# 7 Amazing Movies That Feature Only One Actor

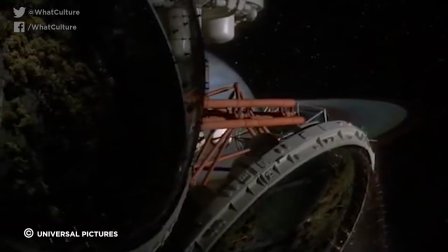[4:10]
Efficiency is the name of the game in Douglas Turnbull's post-apocalyptic sci-fi film.
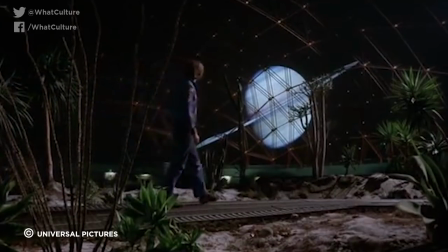[4:14]
Bruce Dern stars as an interplanetary greenhouse keeper in charge of growing and nurturing the plant life that's no longer able to inhabit a completely sterile Earth.
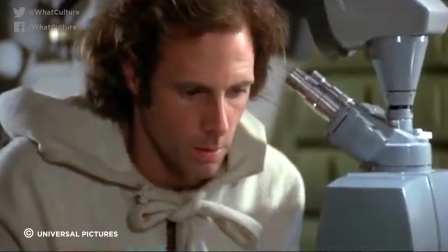[4:22]
And he loves it because he loves the plants as if they were his own children. It's equal parts cute and creepy, like a Labrador who quotes H.P.
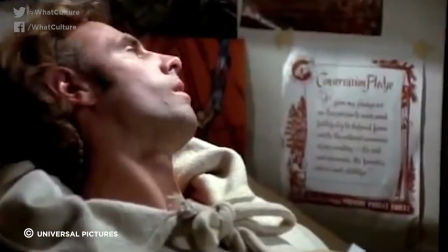[4:30]
Lovecraft. When tasked with destroying all the greenhouses he's spent so long maintaining,
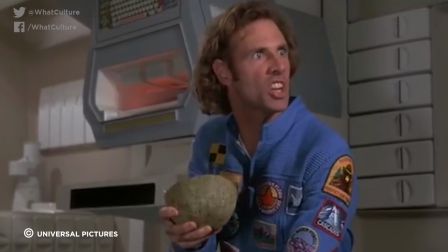[4:34]
the ecologically-minded Dern decides instead to destroy all the other humans on board the space freighter.
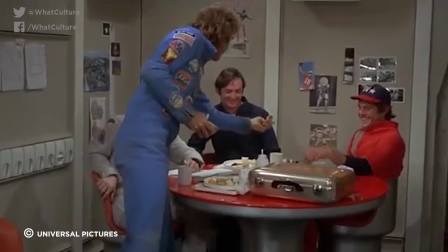[4:40]
Dern is passionate about watering his plants, but he's pretty casual when it comes to blowing people the fuck up.
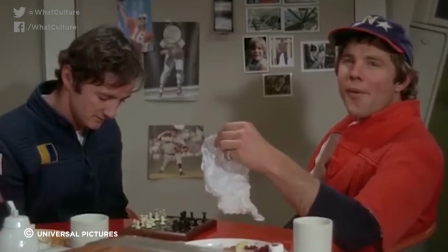[4:45]
These people, by the way, show up for only a moment in what could almost be described as throwaway scenes,
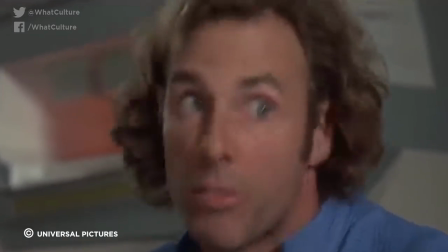[4:50]
because it's clear that Termal can't wait to get beyond the whole murder thing and focus on Dern's isolation,
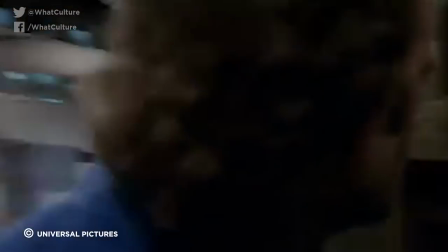[4:55]
expanding on his relationship with his plants and, because this is a sci-fi flick from the 1970s, his robot helpers,
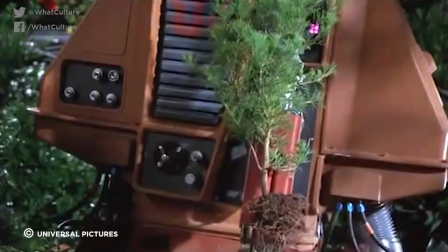[5:01]
with an unsettling voyeurism that almost makes you feel guilty for being so damn fascinated in it.
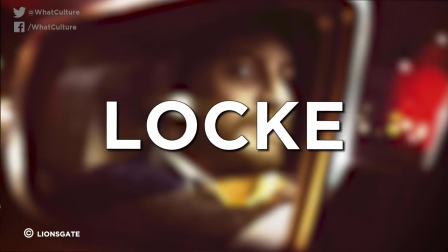[5:07]
Number two, Lock. When you think of an entertaining road trip movie,
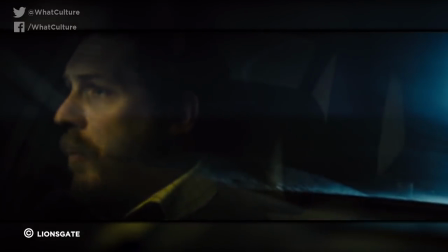[5:10]
spending an hour and a half with a distraught Tom Hardy trying like hell to get to the hospital does not exactly scream feel-good hit of the summer,
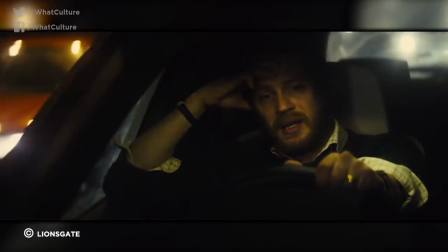[5:18]
but damn it's an engrossing piece of cinematic voyeurism.
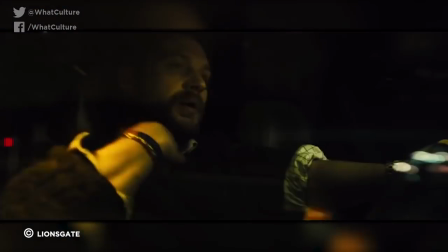[5:21]
Because the fraught car ride happens in real time, with Hardy even reacting to real live phone calls being piped into his car,
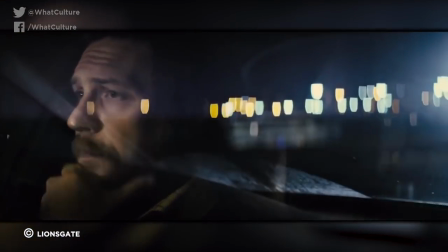[5:28]
the anxiety is tangible, bouncing around the screen and echoing into a deafening crescendo of tension as the movie progresses.
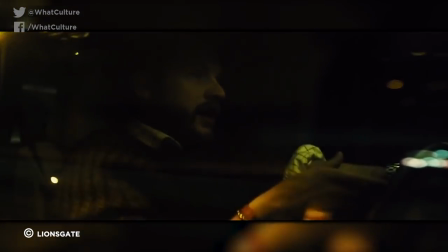[5:35]
Most Man vs The Clock stories give the viewer an out, cutting away to another location or subplot so they can take a tiny breather from the tension,
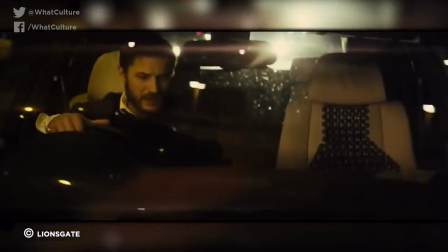[5:42]
but Locke plants its feet early on and refuses to show its hand for the duration of its 85-minute runtime.
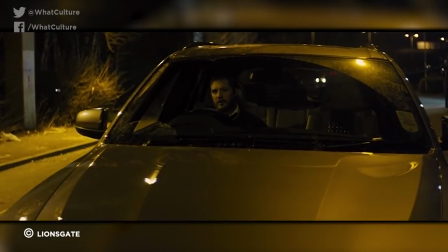[5:48]
It's a bold move, but one that pays off thanks to some cunning cinematography, a coyly escalating storyline, and some incredible and understated readings from Hardy.
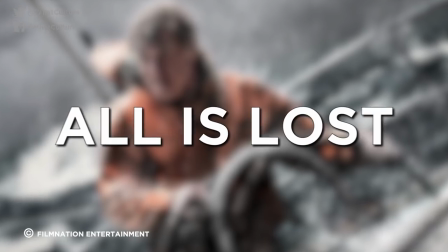[5:56]
Number 1, All is Lost.
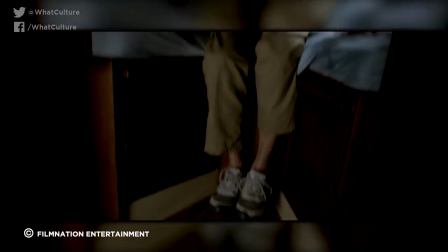[5:58]
All is Lost isn't a documentary, but the raw emotions and Robert Redford's unwavering commitment to making sure this story is told as bleakly as possible sure make it feel like one.
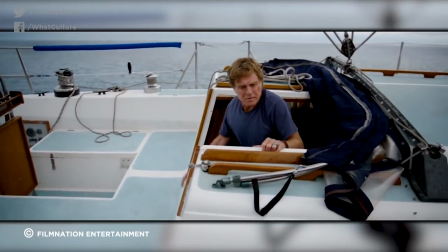[6:07]
This is the story of a man literally battling the sea and nothing more.
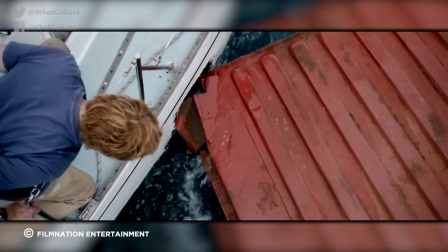[6:11]
There's no convoluted backstory, just one brief flashback that shows us the exact moment Redford's situation took a nosedive.
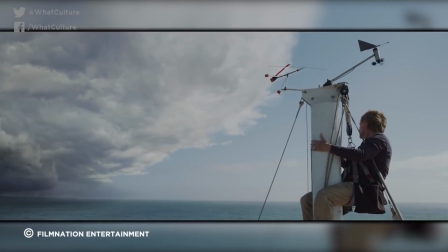[6:18]
The dedication to simplicity, limiting any insight into this guy's life before he was overtaken by the unforgiving Indian Ocean,
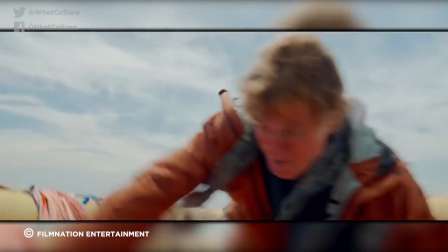[6:24]
adds enough intrigue to make up for any emotional shortcomings. Not that there are many of those.
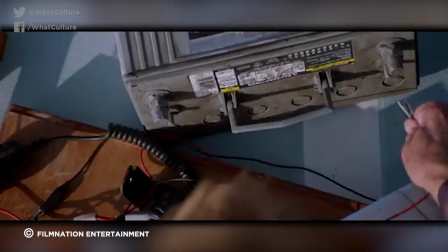[6:29]
Redford may exude a certain stoicism for most of the picture, but once things start to ramp up,
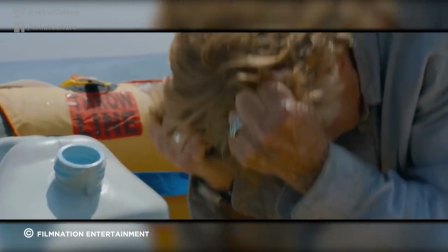[6:34]
he has a way of letting a light shine through his pragmatism right into his inner dread. His trials on the sea slowly reveal more and more layers of his psyche.
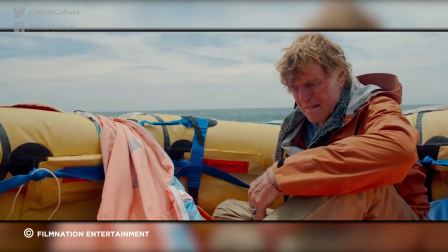[6:43]
This is one survival tale above all others that will stick with you for weeks after the final ambiguous image fades away.
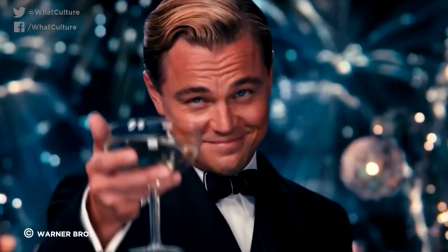[6:50]
And there you have it folks, seven awesome films that feature only one actor. Have you got any one actor showcases that managed to hit that intimate sweet spot for you?
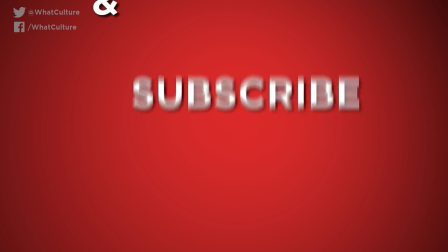[6:58]
Let us know in the comments below and don't forget to subscribe and visit whatculture.com for daily news and articles. This is Will for WhatCulture and thanks for watching.